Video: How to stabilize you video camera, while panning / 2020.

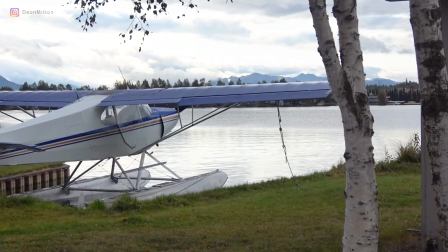[4:18]
Here I am panning across the scene with some trees in the foreground. That helps me add some motion.
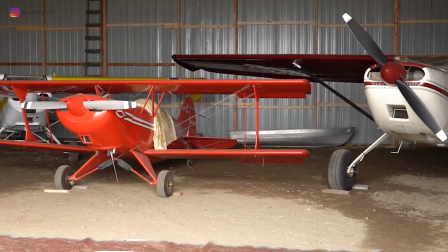[4:24]
So with this hangar scene, there's not much going on in the foreground. So panning across helps me create a little bit of motion.
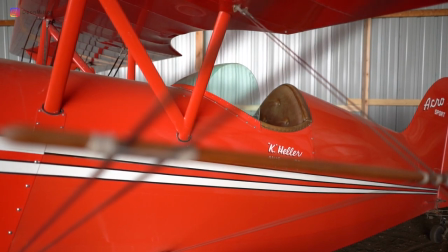[4:31]
And here I am panning across this acro sport. So of course I want to draw attention to the fuselage and panning to the left.
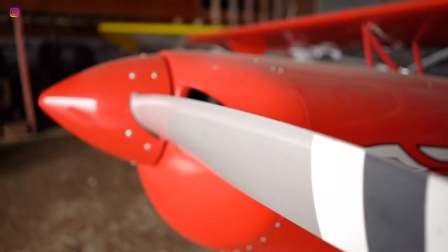[4:37]
I can also use the same technique to get closer to a subject and of course that helps us to guide the viewer towards the focal area.
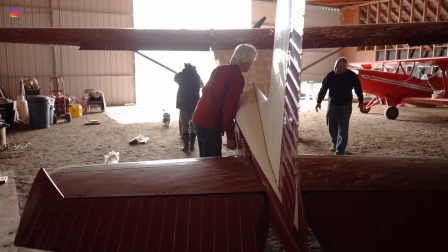[4:45]
Here I'm panning across the scene the airplane is moving.
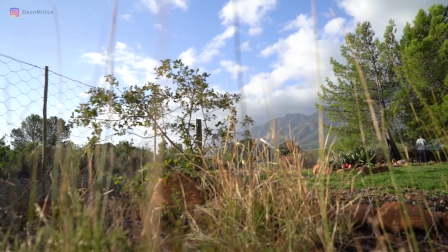[4:48]
This scene is pretty non-interesting so by lowering the angle of view and also moving
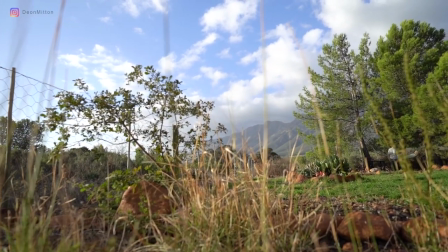[4:54]
the camera from one side to the other I'm essentially creating motion in the scene where there is very little
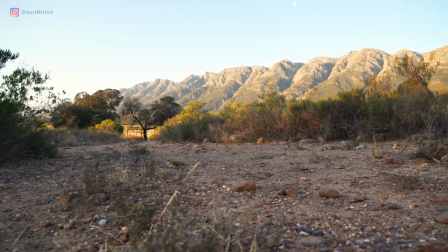[5:00]
motion. So in this panning shot of course you could clearly see the motion and the motion is pretty smooth.
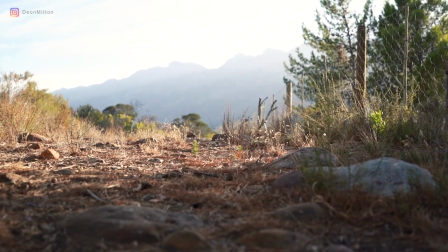[5:06]
So in this scene it's a little bit better. I have some of the rocks in the foreground. They're slightly out of focus but it helps to drive the motion.
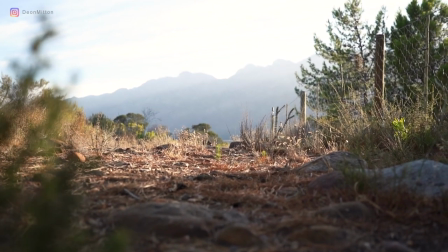[5:14]
And so now check out this cool effect with even more objects in the foreground. The branches that are slightly to the left helps to create some movement.
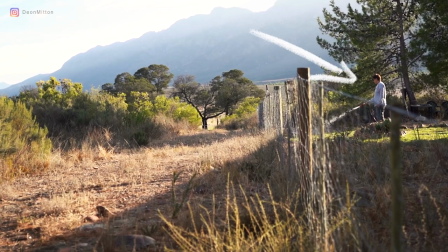[5:22]
In this shot I'm panning same direction but this fence wire helps guide my attention to the focal point and the subject that's visible in the scene.
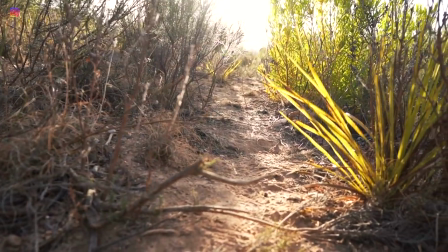[5:30]
Although a little bit further away, but it certainly helps me focus. Now check out the scene with the flowers.
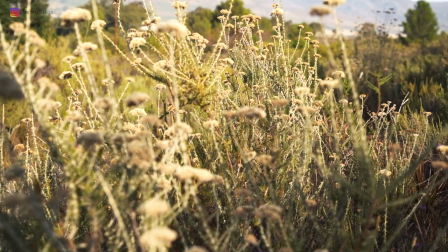[5:37]
In post I can also zoom,
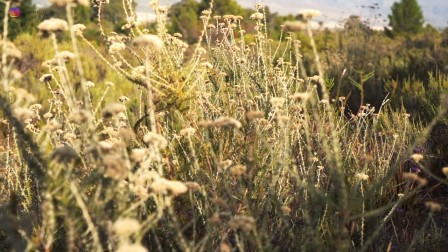[5:39]
so now I all of a sudden create an effect where I'm flying up and through the flowers, which creates a lot of depth in the scene.
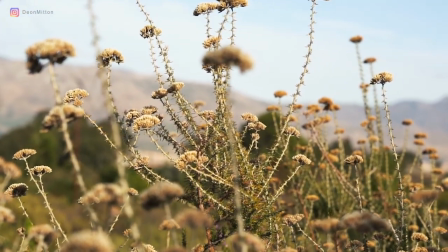[5:47]
So when you're filming vertical pans like this, it always helps to use gravity in your favor.
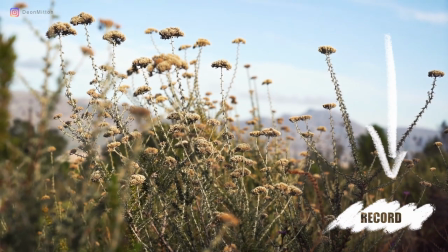[5:52]
This will prevent you having to fight gravity and cause or introduce some shaking into the camera movement.
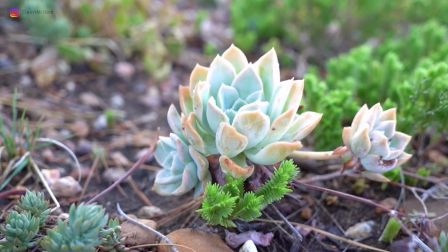[5:58]
What you do is film it top to bottom and then just reverse the clip in post. Another very cool effect is when you're combining panning with zooming.
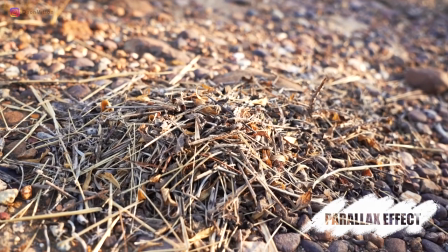[6:06]
When you're getting close up to subjects, there is an effect known as the parallax effect. This is when the foreground moves in an opposite direction than the background.
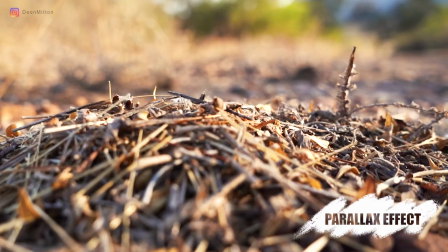[6:16]
You're creating this motion by panning around the subject while keeping the subject in the center of the frame. and here you can see the effect of this filming technique.
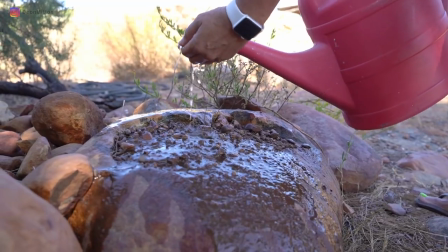[6:28]
So the reason for using this technique is to help drive focus to the subject.
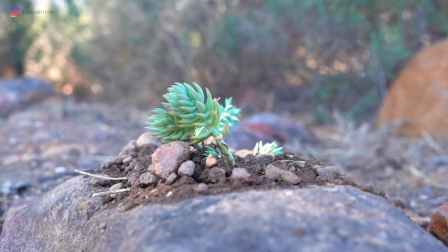[6:34]
It is by far one of my favorite effects to create with video.
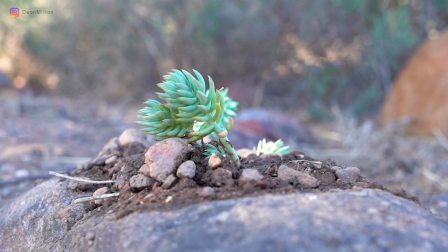[6:39]
Now the interesting part is the subject doesn't really have to be close to the camera,
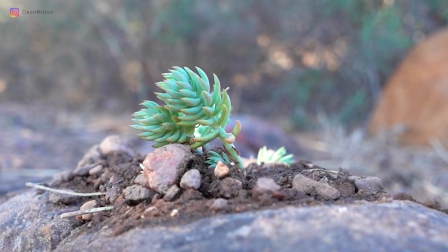[6:43]
as long as you can maintain the subject in the center of the frame while panning around it.
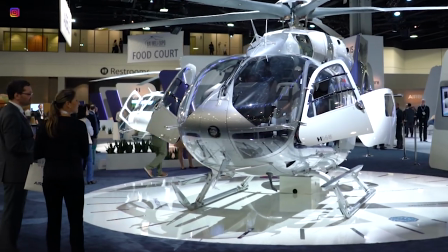[6:53]
All right, so nature scenes are pretty cool for all these effects of panning and parallax effect.
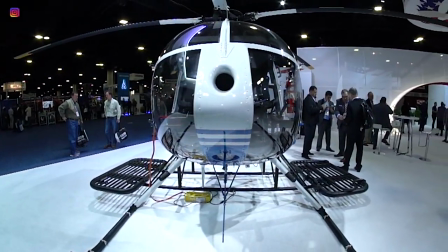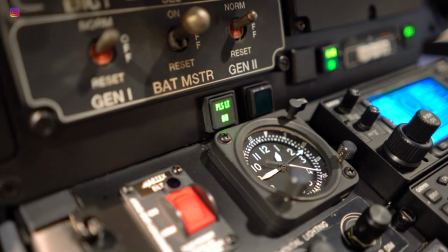[7:04]
But let's take a look and see how we would do that with aviation, with aircraft.
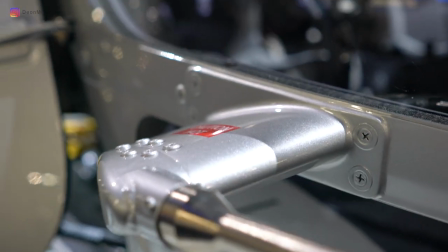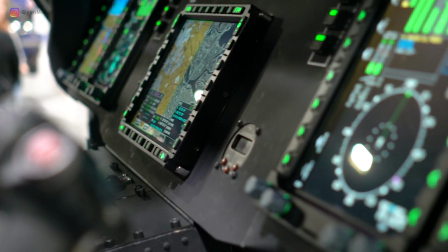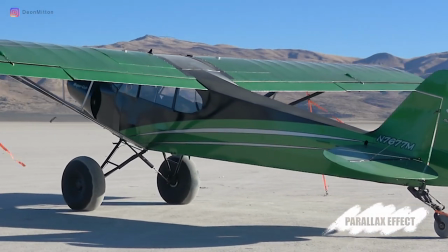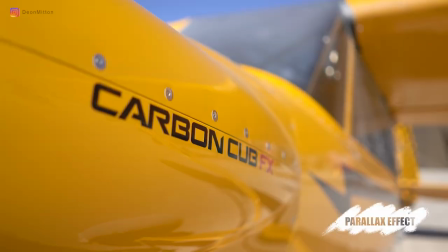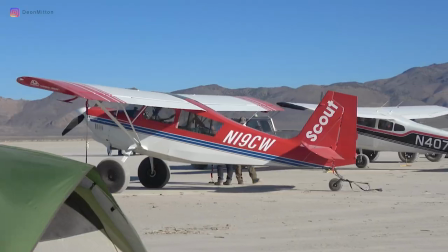[7:57]
So of course it doesn't really matter which technique you use, but as long as you come up with a stabilization mechanism, that creates a pleasing scene at the end of the day.
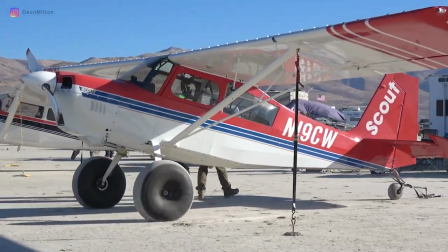[8:06]
While no single method is bulletproof, you just have to experiment and find the one that works best in the situation.
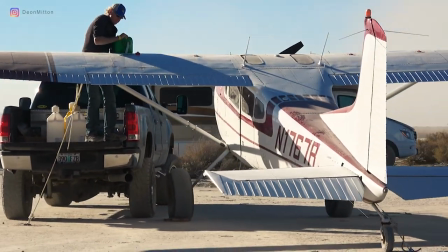[8:13]
All right guys, thanks for watching. I hope you found this information useful. Maybe you learned something along the way.
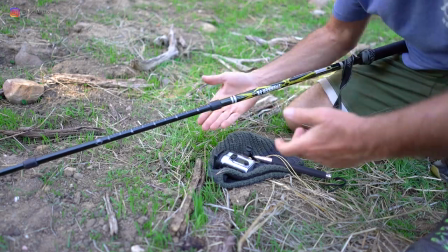[8:18]
I do find that I'm in the outdoors frequently and of course I bring a hiking pole and so this is a method that works well for what I do.